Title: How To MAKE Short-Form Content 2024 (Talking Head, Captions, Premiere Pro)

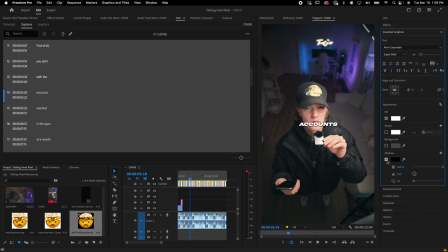(16:33)
And to me, that looks pretty good. Let's go ahead and just made like an italic. And for the shadow, make it a lot more like spread out.
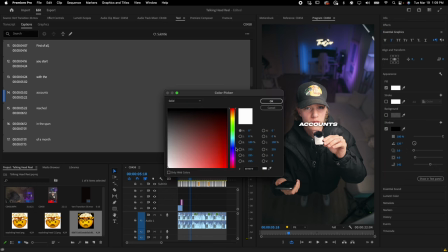(16:42)
So it just looks pretty good. And if you want to play around with the colors, you can go ahead and do so. Like, a lot of people like to go with this yellow. Low kind of made that a little bit popular. Or some extra sauce that, like, not a lot of people know, which I honestly didn't know until one of my editing buddies told me,
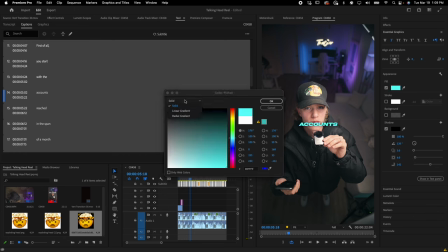(16:59)
was you can go ahead and add a linear or radial gradient to your text.
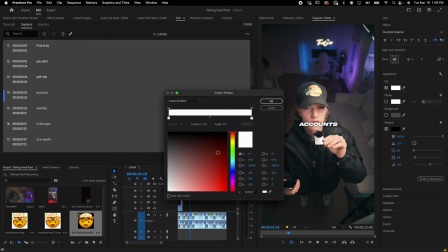(17:05)
And I don't know why I didn't know this, because it seems like such a simple thing to know. But I just didn't know it. So, which you guys can literally go ahead and do, and just add like a cool little, maybe like a white gradient. Let's go ahead and just do a little bit more subtle, just like that. And it'll apply to all of your text because it's all selected.
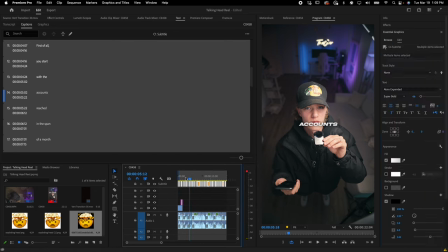(17:25)
Now, you just go ahead and play it through.
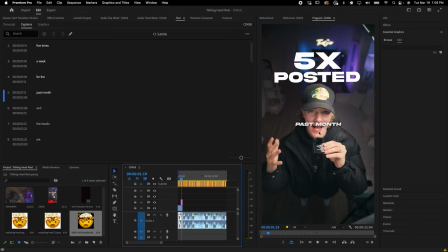(17:29)
Ignore this. This looks weird. Just keep going.
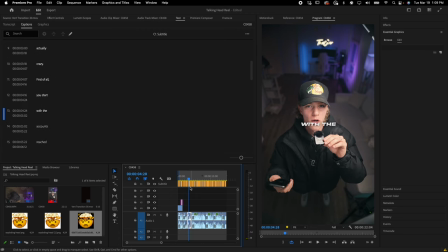Okay, so it actually looks pretty good, but in a couple spots where we added our graphics, we don't really need text.
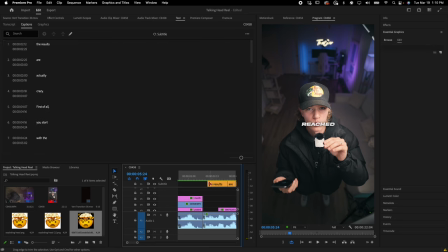(17:44)
So let's go ahead and just delete them over here and then make sure it kind of just lines up. So that, and then right here,
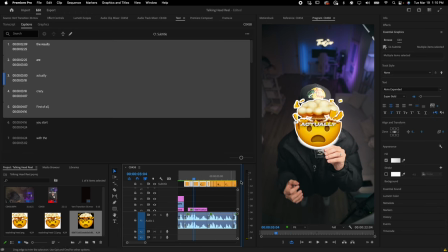(17:53)
instead of actually having it centered, let's just select the text where
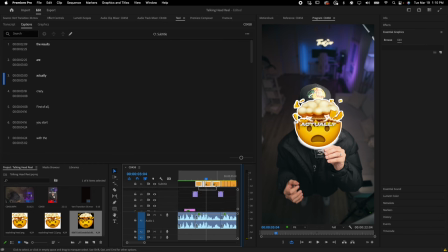(18:01)
this sticker is at, or the emoji, sorry. So select all the text where the emoji is at, and then let's bring it down.
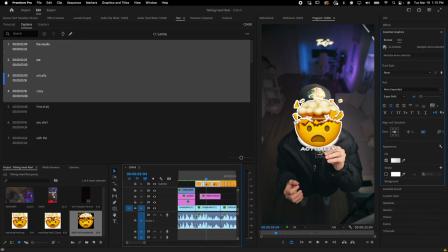(18:09)
Bring it down just like so, just playing with that Y value,
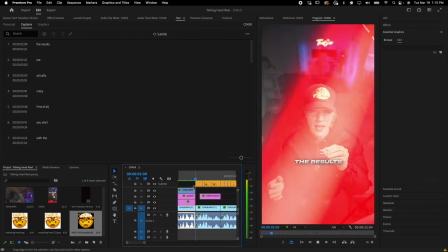(18:14)
and then let's see what it looks like. Dope.
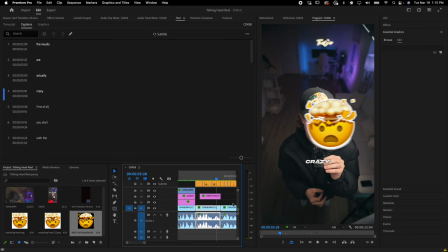(18:19)
It looks a lot better there as opposed to center, because center you can't really see it, but right there you can actually like read it and see that it's there. And then it goes back to center,
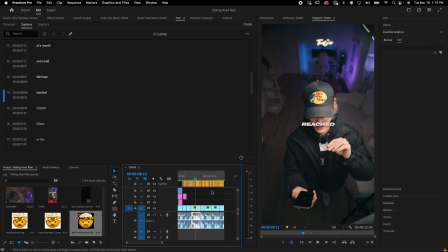(18:30)
and it looks pretty good. Again, my computer is lagging because I'm recording and doing all this stuff, but essentially you just go ahead and do that, make sure it's good.
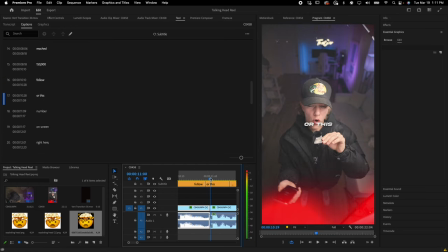(18:39)
One thing with text is sometimes if it doesn't line up with a cut, it'll kind of look weird. So just try to line up the text with each cut in the video. It honestly doesn't have to be perfect, but the better you do and the more time you take, the better it's just going to look.
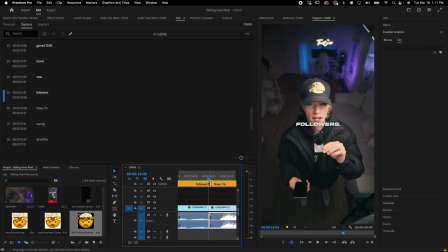(18:56)
Like, it's just going to separate you from certain editors who don't know to do this, because their content honestly looks pretty bad. So honestly, just do this, spend the time to do it, because the auto transcribe doesn't get it right all the time.
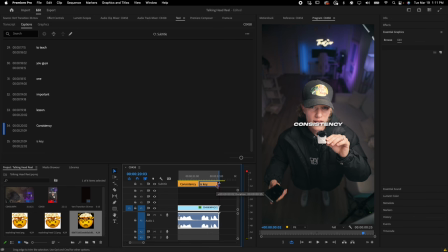(19:09)
Or if there's little gaps like this as well, just go ahead and fill that in, and then at the end fill it in as well, because sometimes it'll be cut short or it'll be too long, which too long doesn't really matter, but just make sure it's fitting where it needs to fit. It's good on this cut, so it's good to go. And then honestly, I would say this video is pretty much done,
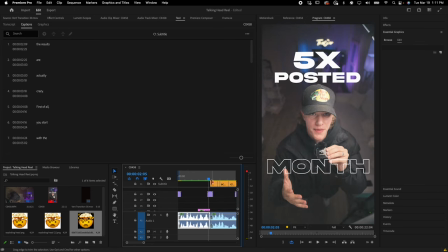(19:28)
but you want to go ahead and add on the transitions a sound effect. And the way you do that, again, you just open up either a sound effect that you have.
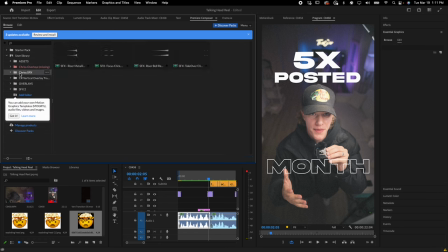(19:37)
I'm gonna go over here into Premiere Composer, go to my sound effects pack, which is actually free. It'll be, again, down in the description as well.
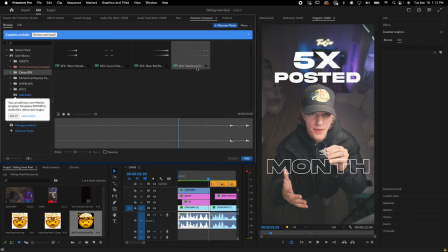(19:44)
And then I just wanna go ahead and add the takeover click for my sound effects. And I know you guys can't hear this, but essentially it's just literally a little click that you line up with the transition.
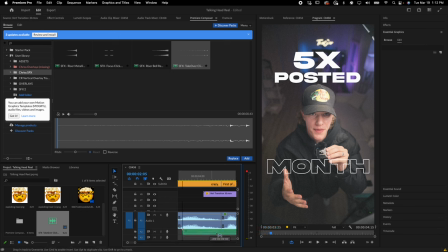(19:56)
And then you just go ahead, copy paste it for for all the cuts where you threw a transition. And it really is as simple as that. So you have all of the sound effects done. Another thing you can do is you can go and add some music.
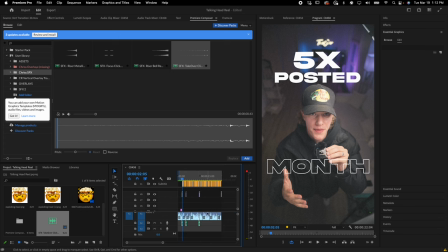(20:14)
Now, I don't really want to add music on this video simply because I like to add music in Instagram, so that way I can actually have a trending audio on my reel, if that makes sense. If it doesn't, then literally just go to, I'll show you guys real quick. Here's how you can actually get trending Instagram audios.